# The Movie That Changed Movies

The cinema of the 70s really started in 1967, with the release of Bonnie and Clyde.
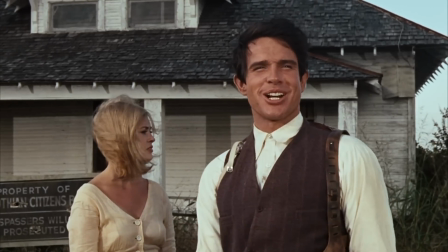8s We robbed banks.
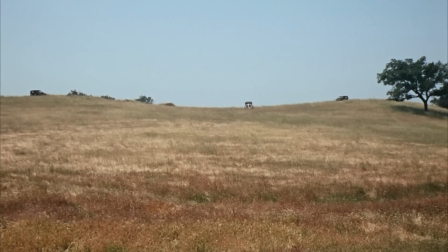14s
One could argue that we can separate Hollywood into two eras. The era before Bonnie and Clyde, and the era after Bonnie and Clyde.
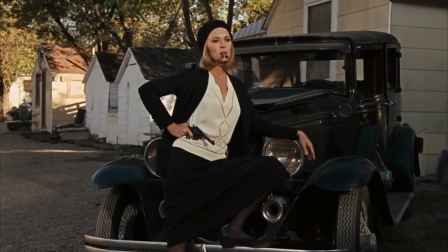20s
Bonnie and Clyde is one of the most revolutionary and groundbreaking movies ever made.
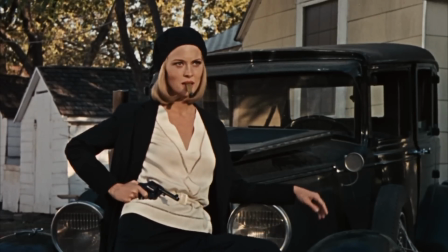24s
It introduced film language never before seen in American cinema, and pushed the boundaries for what Hollywood was capable of.
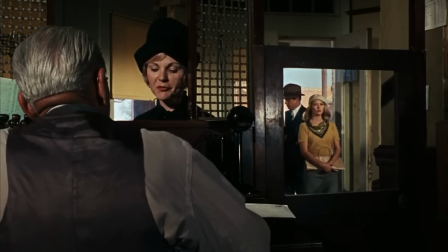30s
The film tells the story of Bonnie and Clyde, two outlaws robbing banks during the Great Depression.
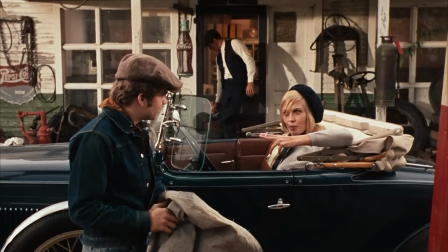35s
Through its daring style, its French-inspired script, and its commentary on both the past and the present,
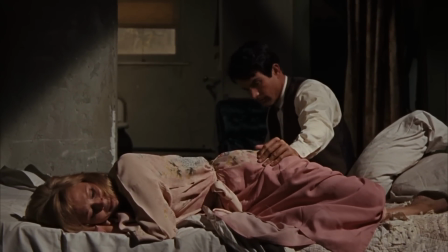40s
Bonnie and Clyde laid the groundwork for the future, and carved out a space in Hollywood for the experimental and genre-bending films of the 1970s.
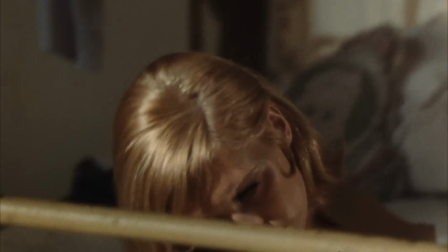47s
So let's analyze the opening scene to understand the film's daring and innovative style.
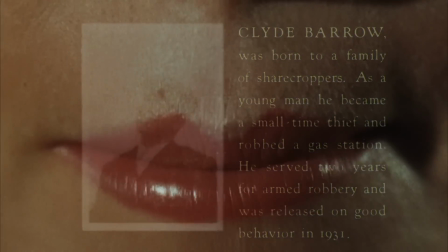53s
The film opens with an extreme close-up on a pair of luscious lips, already suggesting that sexuality will play an important role in the film.
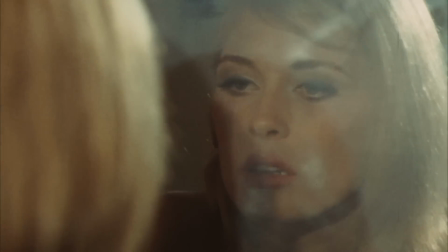60s
Throughout the scene, the camera tracks Bonnie closely. It's a very empathizing way to film a character. The cuts continue following her movement, but they skip over time.
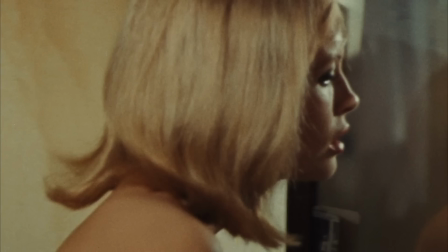67s
In this frame, Bonnie just starts to stand up, but in the very next frame, she's already standing.
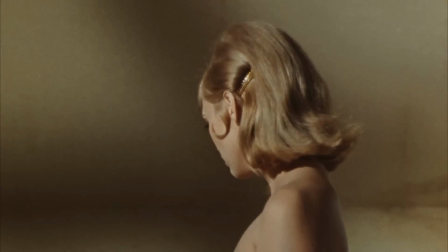72s
This happens throughout the scene, maintaining movement, but skipping over time.
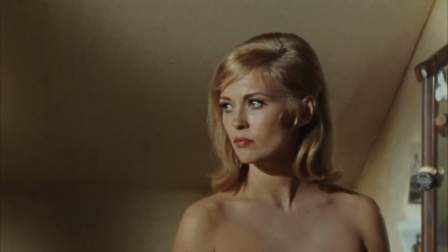79s
Because movement is maintained, the cuts feel natural, but the viewer still senses the unease below the surface.
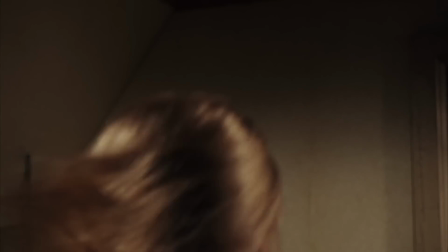85s
Extreme tracking close-ups combined with spatial and temporal disruption convey the tension felt within the character.
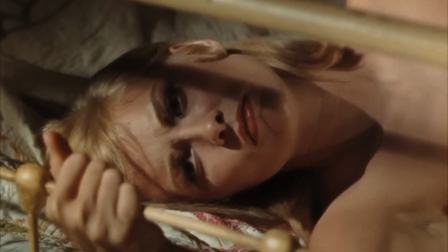90s
The camera also reinforces this tension visually by boxing the character into frames within the frame.
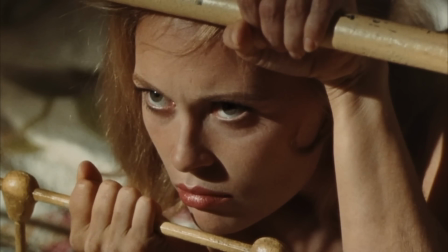95s
In one shot, she's stuck inside the bed frame, and another inside the window frame.
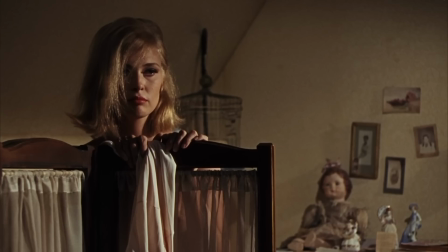100s
In this shot, we get visual cues of her juvenile state from the doll and trinkets in the background, and it's not a coincidence that she's standing in front of a birdcage.
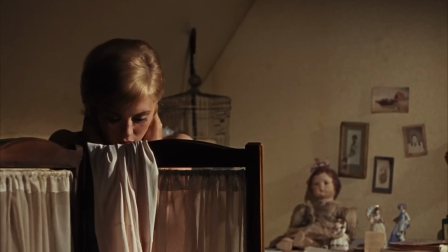108s
All these choices seem pretty bold, but the editing is so seamless, the camera work is so precise,
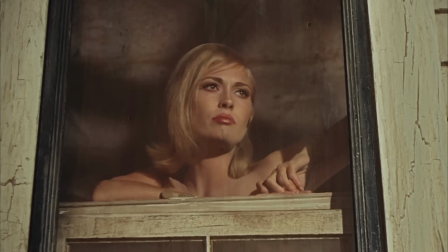113s
and the use of space is so practical that the sequence doesn't feel over the top or confusing. It perfectly conveys that Bonnie feels trapped and uneasy with her life.
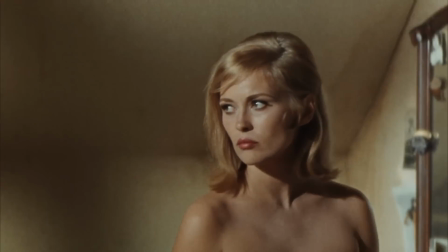121s
The editing choices in the opening scene feel self-explanatory for a modern viewer, but this style of editing was actually quite unusual for a Hollywood film at that time,
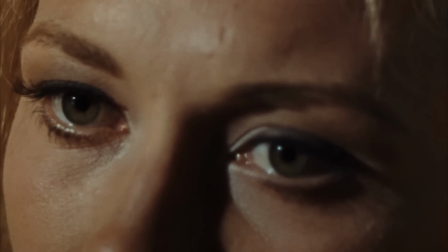129s
so it's no surprise that director Arthur Penn didn't get his editing inspiration from America. Instead, he borrowed it from a group of innovative filmmakers across the Atlantic.
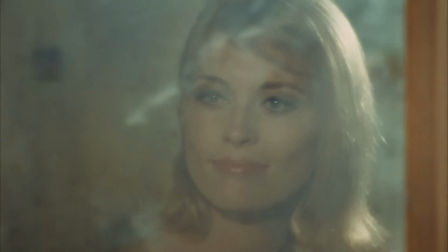138s
Part of what makes Bonnie and Clyde such a pivotal film was its skillful repackaging of the innovations of the French New Wave for an American audience.
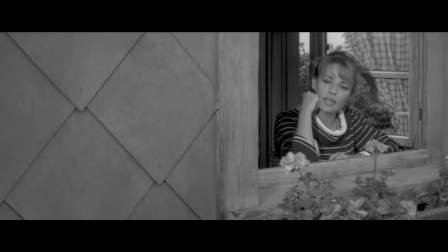146s
The New Wave was a film movement all about breaking genre conventions.
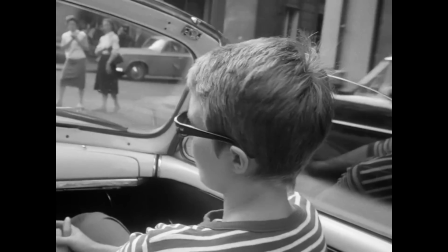149s
These films introduced experimental techniques never used in mainstream cinema, such as discontinuous editing and imaginative, unusual narratives.
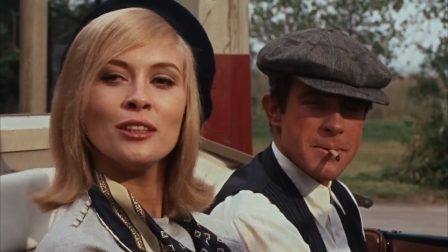157s
Journalists David Newman and Robert Benton admired these filmmakers and wanted to bring their innovations to America.
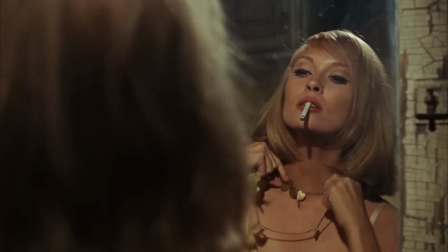162s
So they wrote a screenplay that took the iconic American gangster story of Bonnie and Clyde and injected it with the provocative style of the French New Wave.
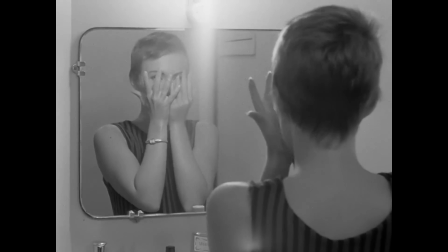169s
Their initial script borrows heavily from Jean-Luc Godard's Breathless and Francois Truffaut's Jules and Jim.
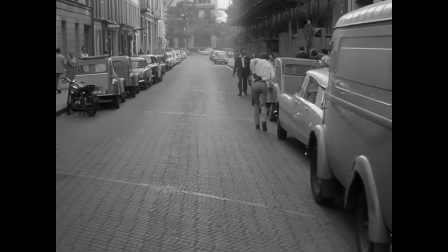175s
Breathless is also about a couple on the run and ends with a climactic shootout. It has the same editing techniques from Bonnie and Clyde, preserving movement but distorting space and time.
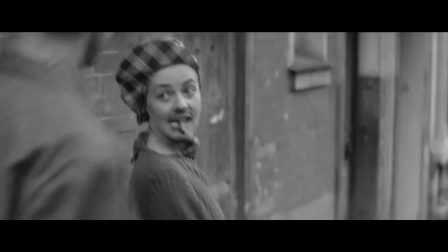184s
Jules and Jim had a similar influence on Bonnie and Clyde. The film centers on an unconventional romance between two men and a whimsical woman, something in an early draft of Bonnie and Clyde.
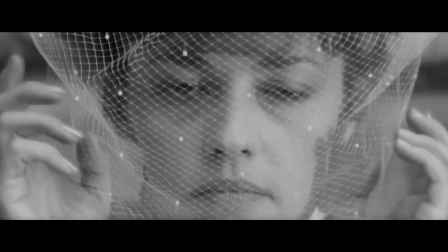193s
Newman and Benton also infused their script with the relentless pace and dramatic tonal shifts they admired in Jules and Jim.
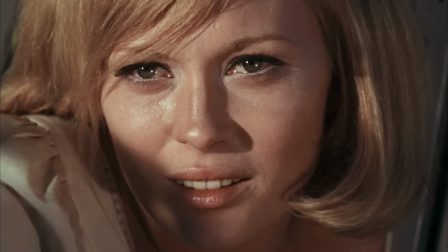199s
The initial script of Bonnie and Clyde captured what made the wave so exciting and remains in the final film, and Truffaut also influenced the film directly.
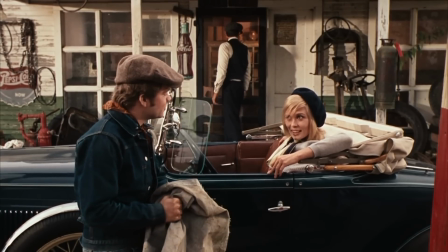206s
Benton and Newman sent Truffaut an early draft of the screenplay, and he made many suggestions that made it into the final film.
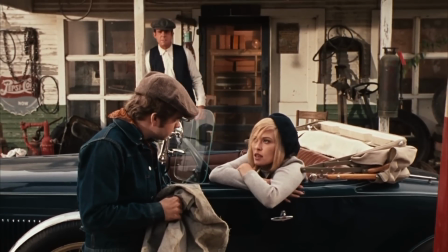211s
It must have been obvious to Truffaut that the script had more than enough French influence to become an exciting and revolutionary gangster film,
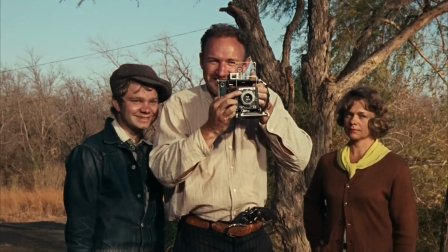218s
so he focused on making sure the film would not be so unfamiliar to an American audience that it wouldn't make sense to them.
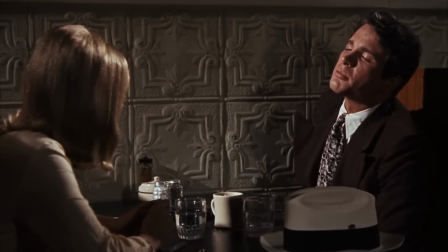224s
Ironically, his input streamlined the script to fit Hollywood norms and removed unnecessary scenes that were meant to reflect the meandering narratives of the French New Wave.
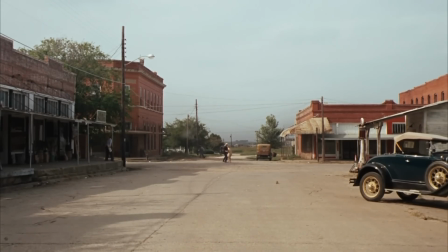232s
As film critic Matthew Bernstein puts it, Truffaut focused not on opening the film up to more playful, disparate elements, but on unifying it to give it greater aesthetic coherence.
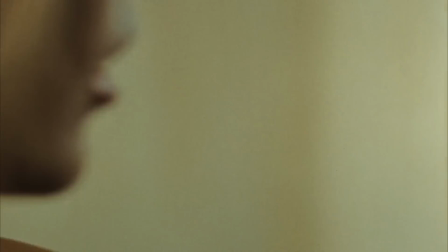241s
The opening scene is a perfect example of this idea.
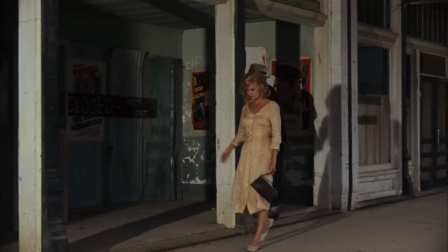243s
Truffaut added this opening scene because the script originally opened with Clyde following Bonnie on the street, and he felt that made their meeting too abrupt.
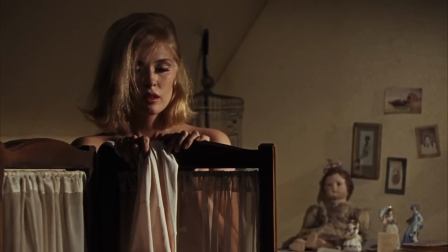251s
Truffaut's addition gives us a stronger understanding of Bonnie's personal conflict that drives the story forward,
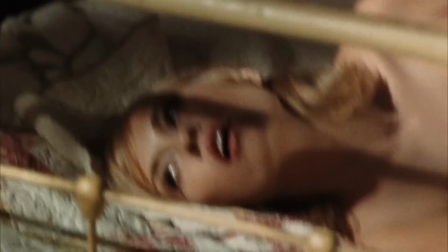256s
but at the same time, Arthur Penn shot and edited the opening scene still using French techniques, so we end up with the best of both worlds,
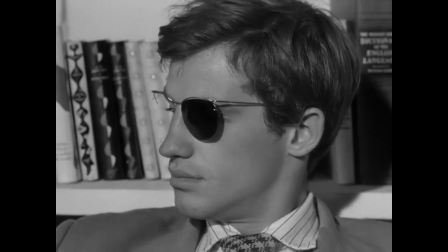262s
a cohesive story that also has the imaginative French influence.
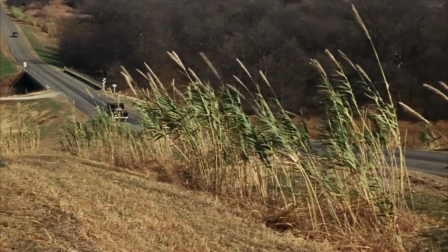266s
So by the time filming started, Penn had the difficult task of shooting a French inspired script while also making an American audience feel at home.
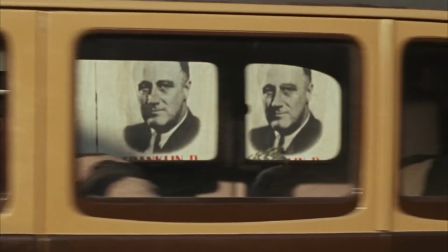272s
Penn added familiar American imagery through the film's scenery, like the FDR posters and the Okie truck of the family who lost their house to the bank.
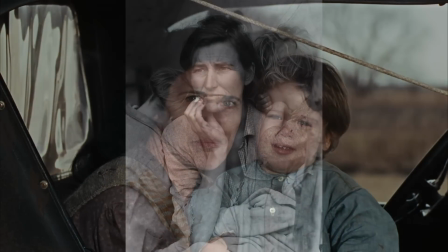280s
The mother and child in this scene echo the famous migrant mother photograph.
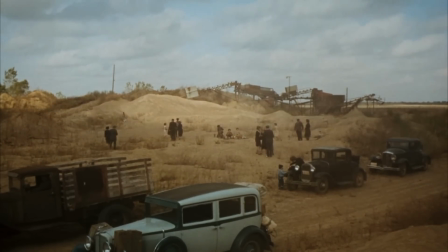283s
Truffaut and Arthur Penn's contributions made the film suitable for an American audience, while the French New Wave influence gave it a brand new style.
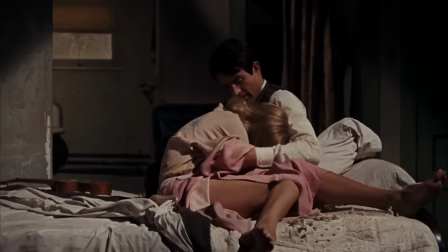290s
The result is a groundbreaking film that pushed stylistic and narrative boundaries while still resonating with an American audience.
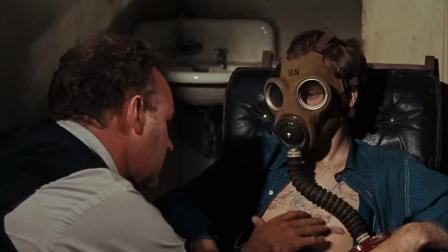297s
The film's compromise between French influence and Americana resulted in a film that went places no studio-backed film had ever gone in America.
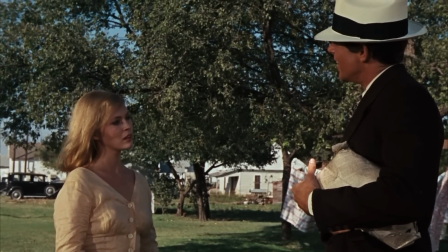305s
The rest of the opening scene shows just how far this film went, challenging Hollywood norms of gender, sex, and violence.
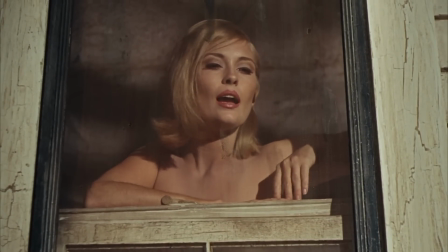311s
When Bonnie catches Clyde trying to steal her mother's car, she speaks the first line in the movie.
Hey boy, what you doin' with my momma's car?
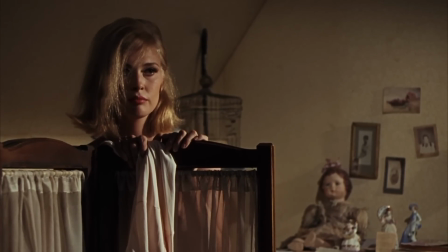320s
The screenwriters picked their words carefully throughout the film, and the opening scene is no exception. Addressing him as boy implies his youth and immaturity.
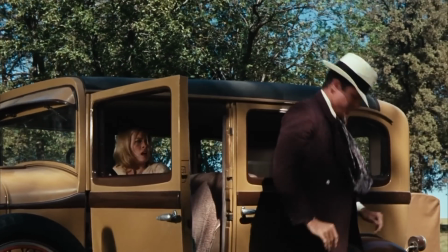327s
In a later scene, we find out he's impotent. His immaturity manifests itself sexually. Right after he first fails to perform, she repeats her initial name for him.
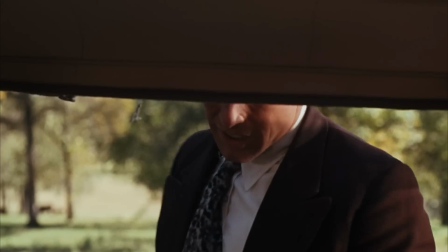336s Boy. Boy boy.
She may label him as boyish, but that doesn't keep her from admiring his lawbreaking.
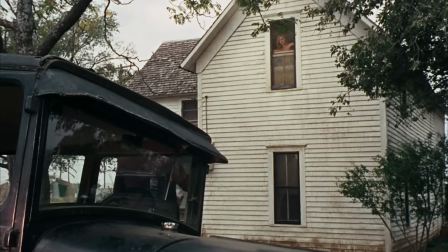343s
A simple shot-reverse shot tells the whole story.
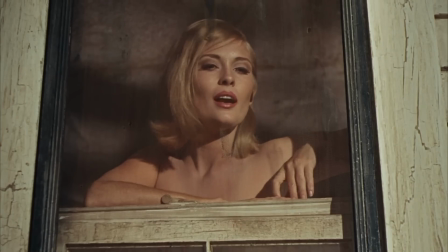349s
As the script puts it, before they speak, they have become co-conspirators. Bonnie speaking to Clyde from her window evokes the classic Romeo and Juliet balcony scene,
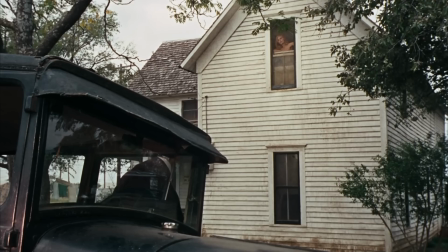357s
but in this version of the story she's completely naked and he's about to steal her mom's car.
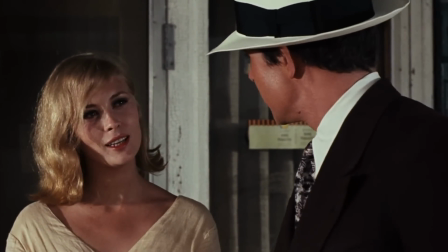362s
They follow a similar star-crossed lover storyline as Romeo and Juliet, but they substitute innocent love for love fueled by violence and criminality.
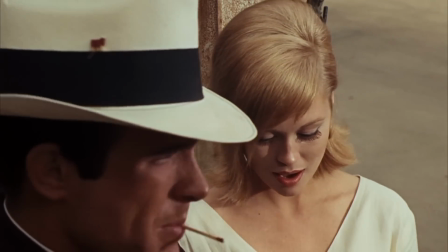370s
Throughout the film, lawbreaking and violence substitute for sex.
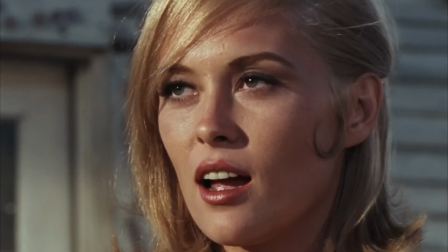373s
Bonnie seductively strokes Clyde's gun, and after Clyde fails at having sex again, she cuddles with the gun.
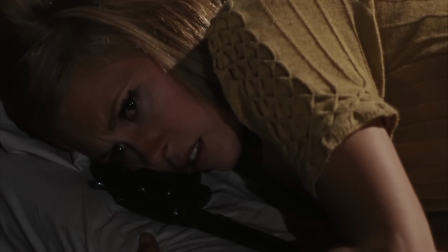381s
Bonnie and Clyde challenges conventional American storytelling, and in the same way that the opening scene gives us a new,
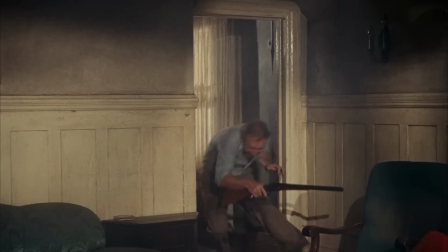386s
unusual twist to the classic Romeo and Juliet young lovers, the movie as a whole introduced drastic tonal shifting that was brand new for Hollywood.
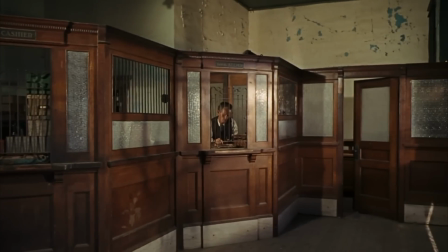395s
The film challenges expectations in a lot of ways, including its portrayal of the Great Depression and its portrayal of violence.
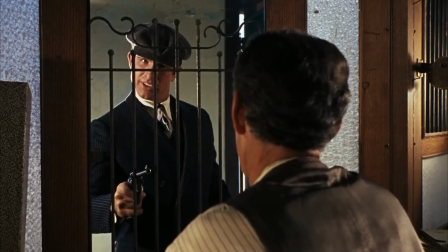401s Give me the money. What money, mister? There ain't no money here.
Bonnie and Clyde was one of the first movies to portray the Great Depression as kind of funny.
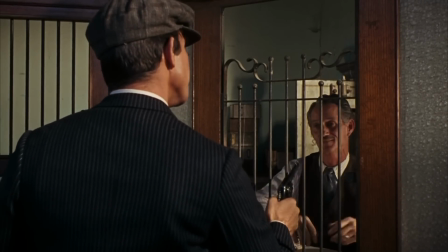410s It was a bang, but we failed three weeks ago.
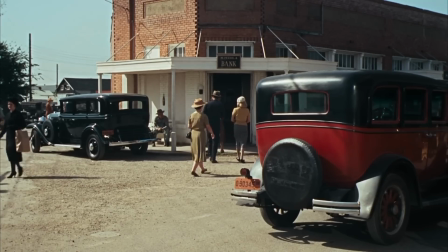415s
Their getaway chases seem ridiculous in their tiny 1930s automobiles, and they run into humorous mishaps, like not speaking loud enough to get anyone's attention during their robbery.
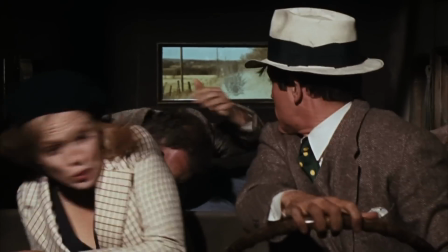427s
1967 feels like the year where just enough time passed after the Great Depression to poke fun in it.
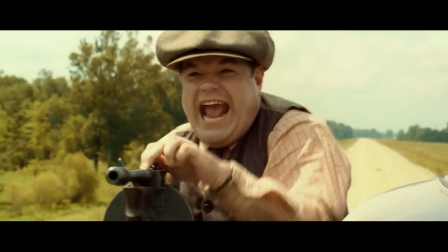432s
Thanks to Bonnie and Clyde, filmmakers continue to have fun with the simple, dim-witted Depression-era South in movies like Oh Brother, Where Art Thou?
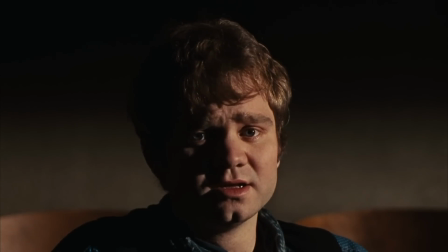438s
But the film doesn't stick to comedy. It creates a nervous imbalance between slapstick humor and violent tragedy.
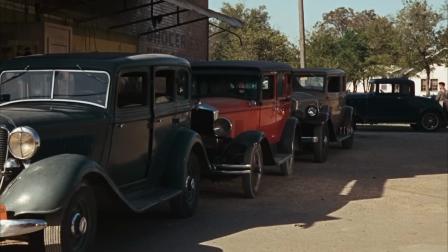444s
During one robbery, the gang can't find their getaway car because their driver parked, and the mishap is played for laughs.
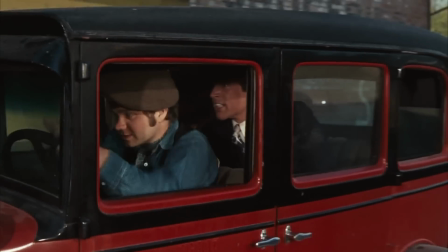450s
But because of this mistake, Clyde has to kill somebody trying to stop them. The script describes the scene as funny and horrible at the same time.
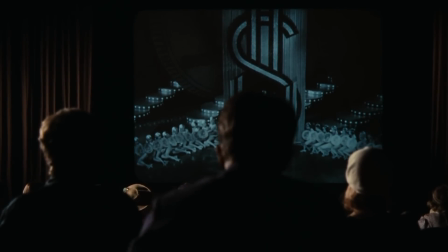457s
In Pauline Kael's review of the film, she notes that Bonnie and Clyde was the first film to artfully put the audience on the spot.
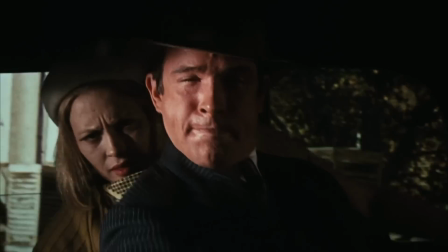462s
For the first time, we are the butt of the joke. we think we're clever for getting the joke, right until we catch the first bullet right in the face.
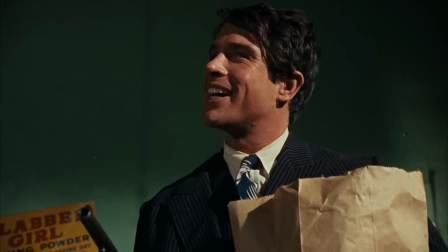469s
To make the juxtaposition between comedy and violence work, the film had to push the boundaries for both.
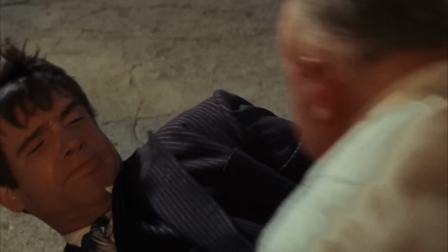474s
Not only was it the first movie to make the Great Depression funny, it was also the first to make violence brutally realistic.
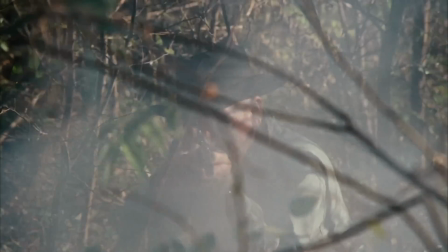479s
It introduced the use of squibs, a small explosive device placed on an actor that made it look like they got hit by a bullet.
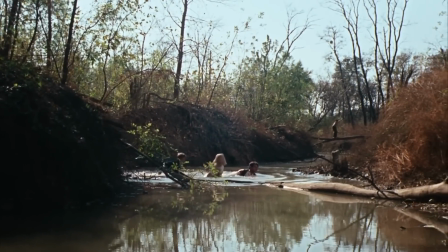485s
When characters get shot in the film, we feel the impact, and we see the injuries take a toll on them.